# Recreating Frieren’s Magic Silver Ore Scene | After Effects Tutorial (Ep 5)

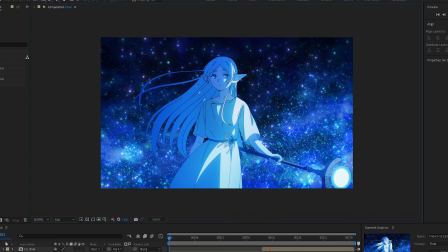In this video, I'll show you how to recreate the scene where Frieren uses magic to locate a silver mine in After Effects.
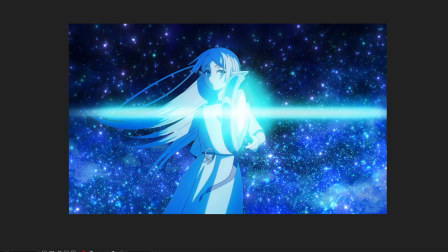We'll go step by step, covering everything from character animation to magical effects and lighting to match the original anime feel.
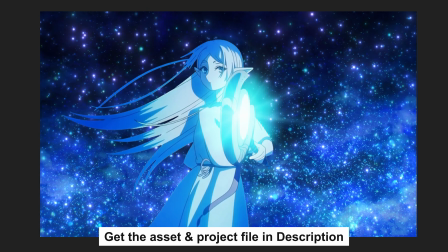All the assets and the final After Effects project file are available in the description below for you to download.
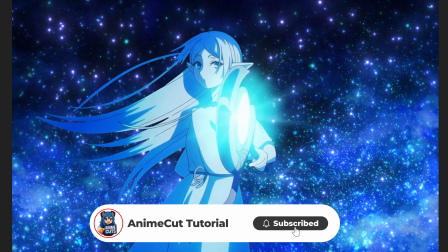If you enjoy the video, don't forget to hit like and subscribe to support the channel. Now, let's get started.
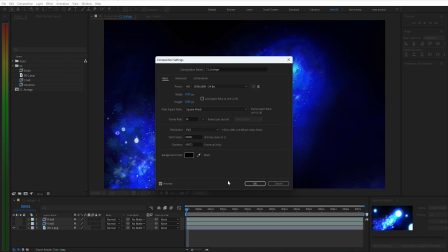All right, let's start with the first scene.
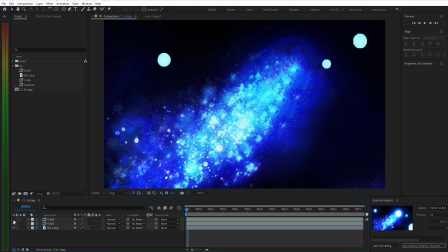Here, you'll need a background like this, along with the magic orb frames in both large and small sizes, separated into different layers.
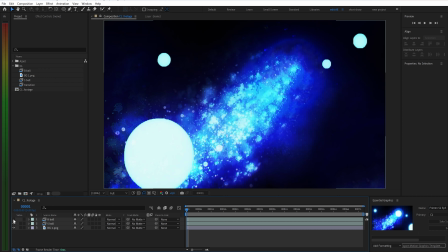For now, hide the orb layers so the focus can be on the background first.
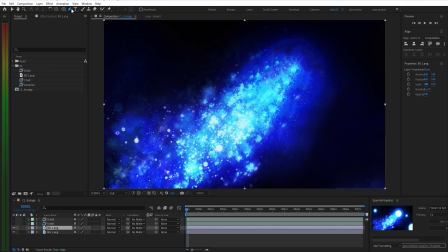Next, duplicate the background layer, then use the mask tool to draw around the glowing blue area. Set the feather to around 100 to keep the edges soft. After that, apply turbulent displace to create a subtle motion in the background.
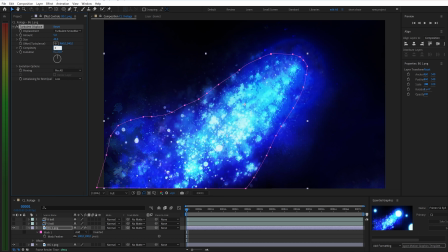You can follow the settings shown here as a reference. Add keyframes for amount, size, and evolution, but keep the adjustments subtle so the effect doesn't feel too obvious or unnatural.
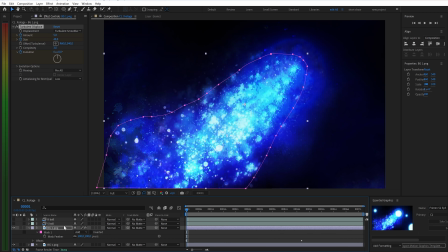All right, that's looking pretty good. Next, pre-compose the two background layers and give it a proper name for easier management. Then bring back the large magic orb layer and start creating the effect where the background gradually appears as the orb passes through.
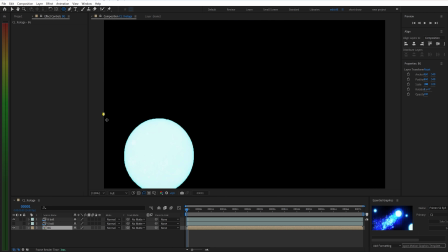First, select the background layer, then use the mask tool to draw a circular mask at the first keyframe. Set the feather to around 200 to keep the edges soft. Next, enable keyframes for the mask path.
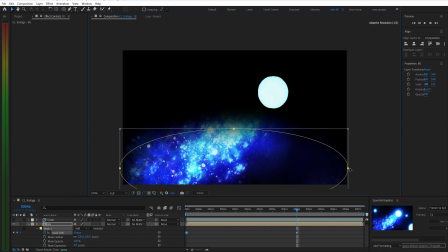At the second keyframe, expand the mask until it covers the entire frame, like this.
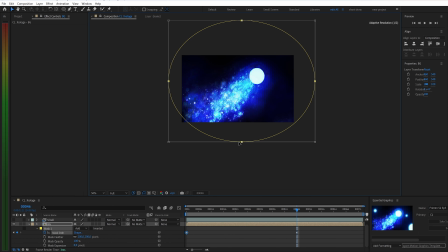While working, use the mouse scroll wheel to zoom in and out for better control.
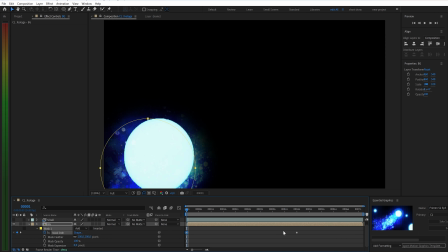If the motion feels a bit stiff, press F9, Easy Ease, and adjust the graph to smooth it out. Now the animation should feel much more natural. The motion is done, so now it's time to refine the effects for the magic orbs.
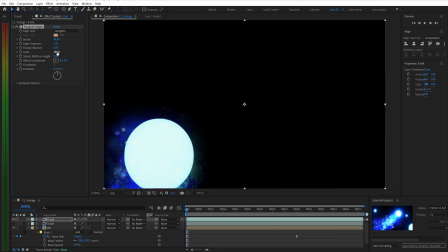First, soften the edges and help them blend better using the roughen edges effect. Duplicate the layer and lock one copy to avoid accidental changes. Rename the other layer to keep things organized. Next, add a glow effect to create a soft outer light.
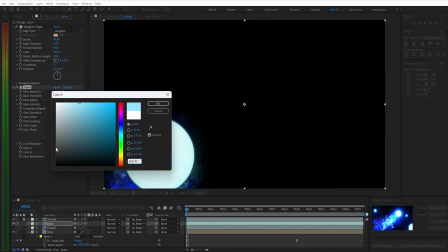Here, use two blue tones to match the style.
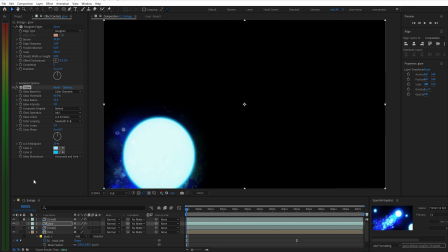After that, add a subtle deep glow on top to enhance the brightness. Duplicate the layer again and rename it Distance. Remove the glow effect and instead apply distance gradient to create a soft blue rim around the orb.
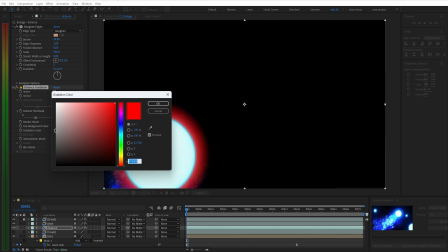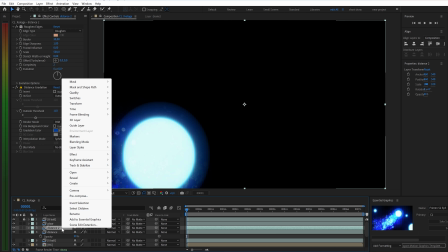Set the opacity to around 30%. Duplicate this layer once more and apply a stronger deep glow on top.
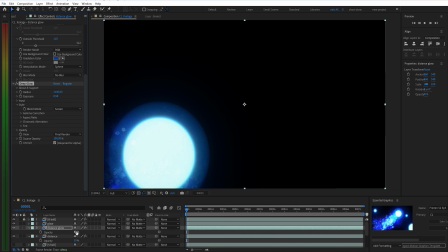Increase the opacity to around 50% for a more visible effect. At this point, the result should look pretty solid. Finally, repeat the same process for the smaller magic orbs. Feel free to adjust the settings as needed or follow the values used here as a reference.
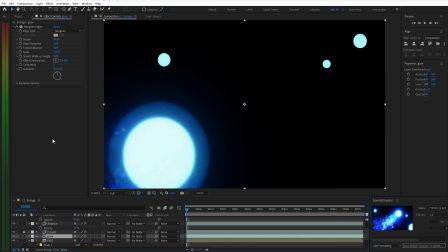You can save time by copying and pasting these layers or effects. However, to make it look more natural and less repetitive, it's better to adjust a few parameters like timing, size, or brightness for each layer. Even small changes can make the effect feel much more organic.
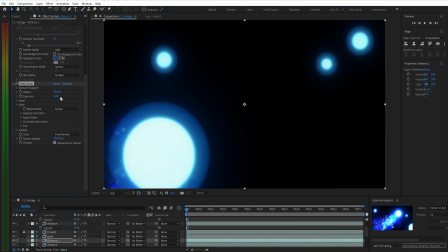Finally, change the layers using distance gradient to screen blending mode so they blend better with the scene.
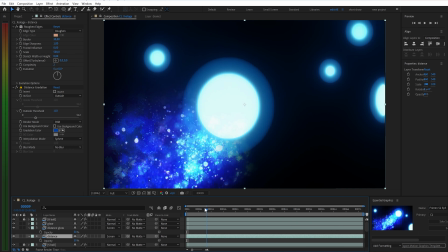Then do a quick overall check to make sure everything looks right. Next, bring in the transition frames that were prepared earlier.
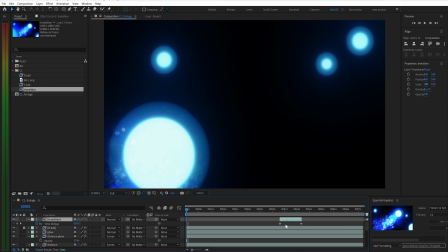Enable time remapping and adjust the timing at the end of the scene so it flows smoothly. After that, add an adjustment layer on top and use brightness and contrast to fine-tune the overall look.
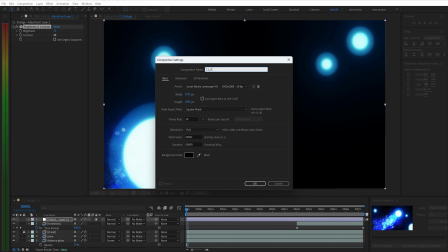All right, now let's take a look at the final result.
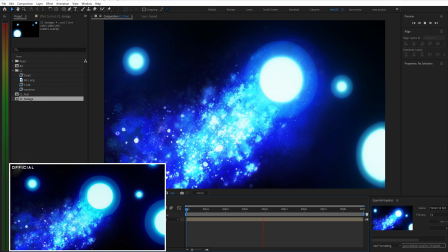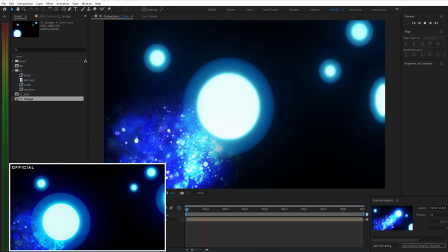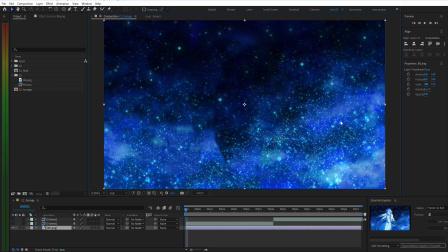For the second scene, a background in a similar style is also needed.
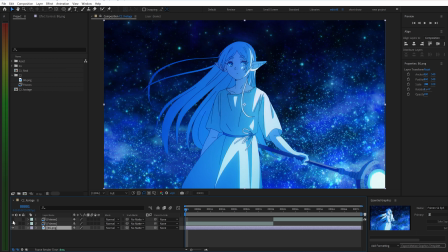To save time, the timeline for Frieren's animation frames has already been set up here.
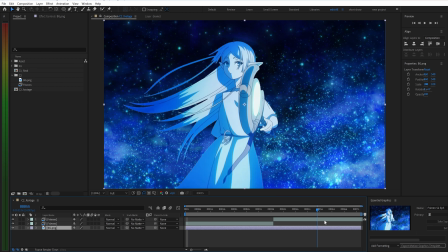In this part, she raises her staff, followed by looping frames for her clothes and hair flowing in the wind like this.
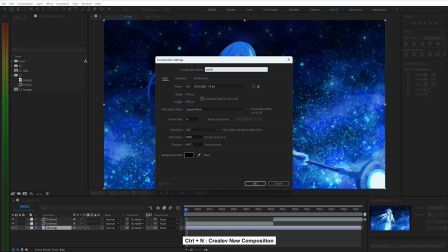First, create a new particular composition to build the background effect.
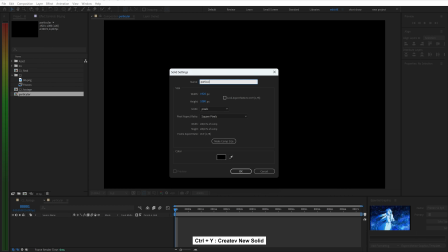Add a new solid, then apply the particular effect to it.
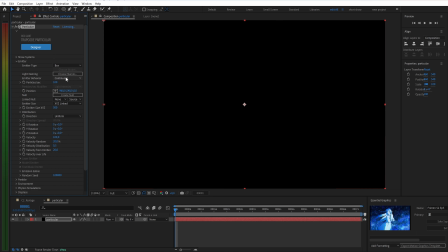In the emitter settings, change the emitter type to box. Increase particles, sec to around 300. Next, adjust the emitter size, set X to about 2000 and Y to around 1000 to cover the frame.
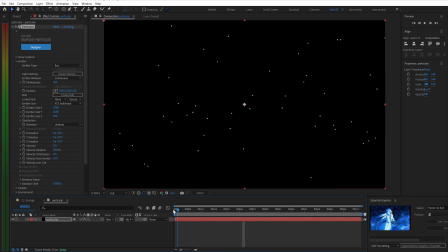Lower the velocity to around 4, then move the timeline earlier so the effect appears sooner. Add keyframes to particles, sec, bringing it down to 0 at the end so the particles fade out naturally. In the particle section, increase the life to around 100.
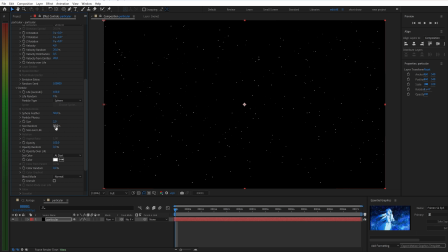Set the size to about 2. And apply a flicker preset to create a subtle twinkling effect. Do the same for opacity over life, then change the color to blue.
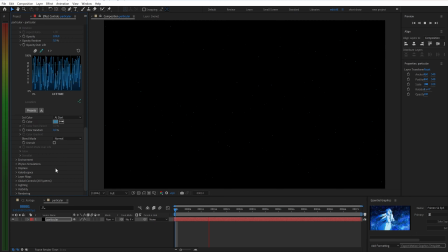At this point, the particles should start to look like a starry night sky. Next, duplicate the layer. On the new layer, reduce particles, sec to around 150, increase the size to about 4,
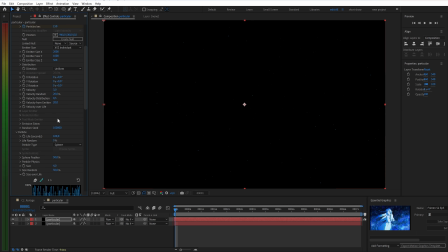slightly lower the velocity, and change the seed so it doesn't match the previous layer. Finally, remove the flicker from size over life to create variation between the layers.
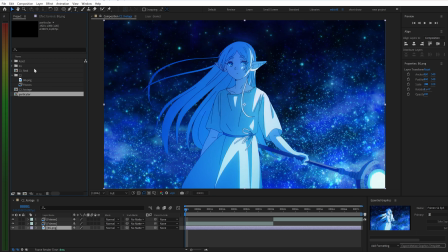Alright, go back to the main composition and place this effect above the background layer.
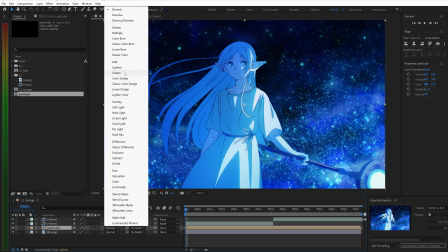To blend it better with the scene, I'll set the blending mode to add.
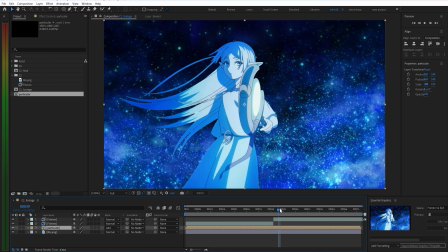To make the effect stand out more, add a few extra adjustments. First, apply a subtle glow to boost the overall brightness.
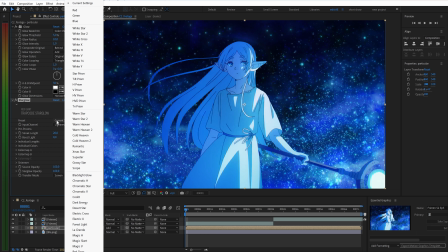Next, use the star glow effect. In the preset, choose white star, then tweak the threshold and streak length slightly.
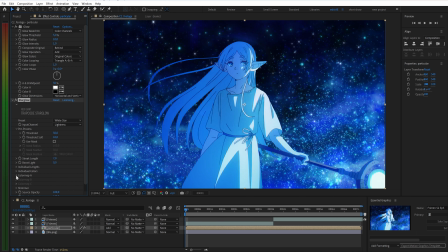After that, switch the color to a spirit tone to give it more depth. Finally, add another light layer of deep glow, and that should complete the look.
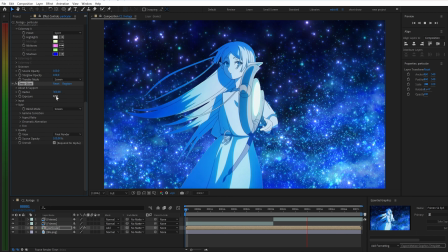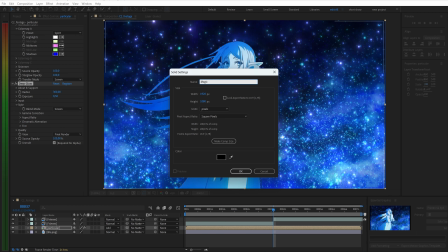Next, create a new solid to build the magic effect, starting at frame 37.
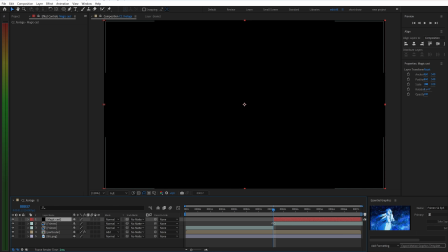In the original anime, this part uses hand-drawn frames, but here, optical flares is used to save time.
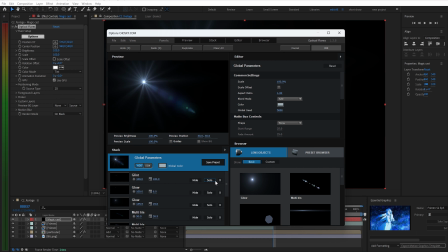First, go into the options panel and disable all stacks, keeping only the spike ball.
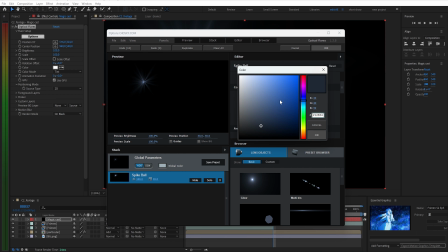Then, switch to the editor tab and adjust the settings as needed. You can also follow the values shown here as a reference.
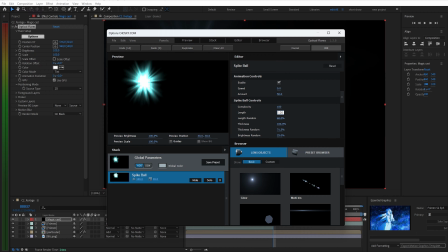In addition to spike ball, add a shimmer stack and tweak it to add more detail to the effect. Make sure to adjust the color, reducing the white so the light doesn't look too harsh.
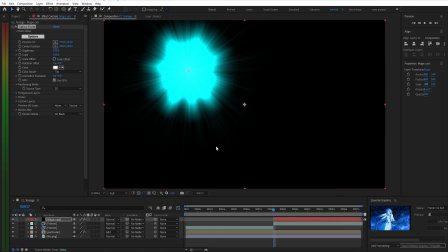Once done, click Apply and set the blending mode to Screen so it blends nicely into the scene.
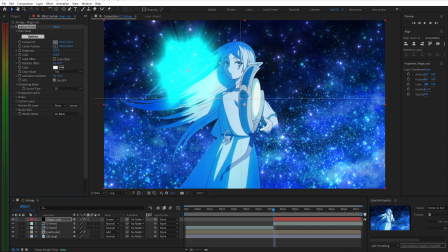Go back to the effect controls and adjust the position of the effect to fit the scene.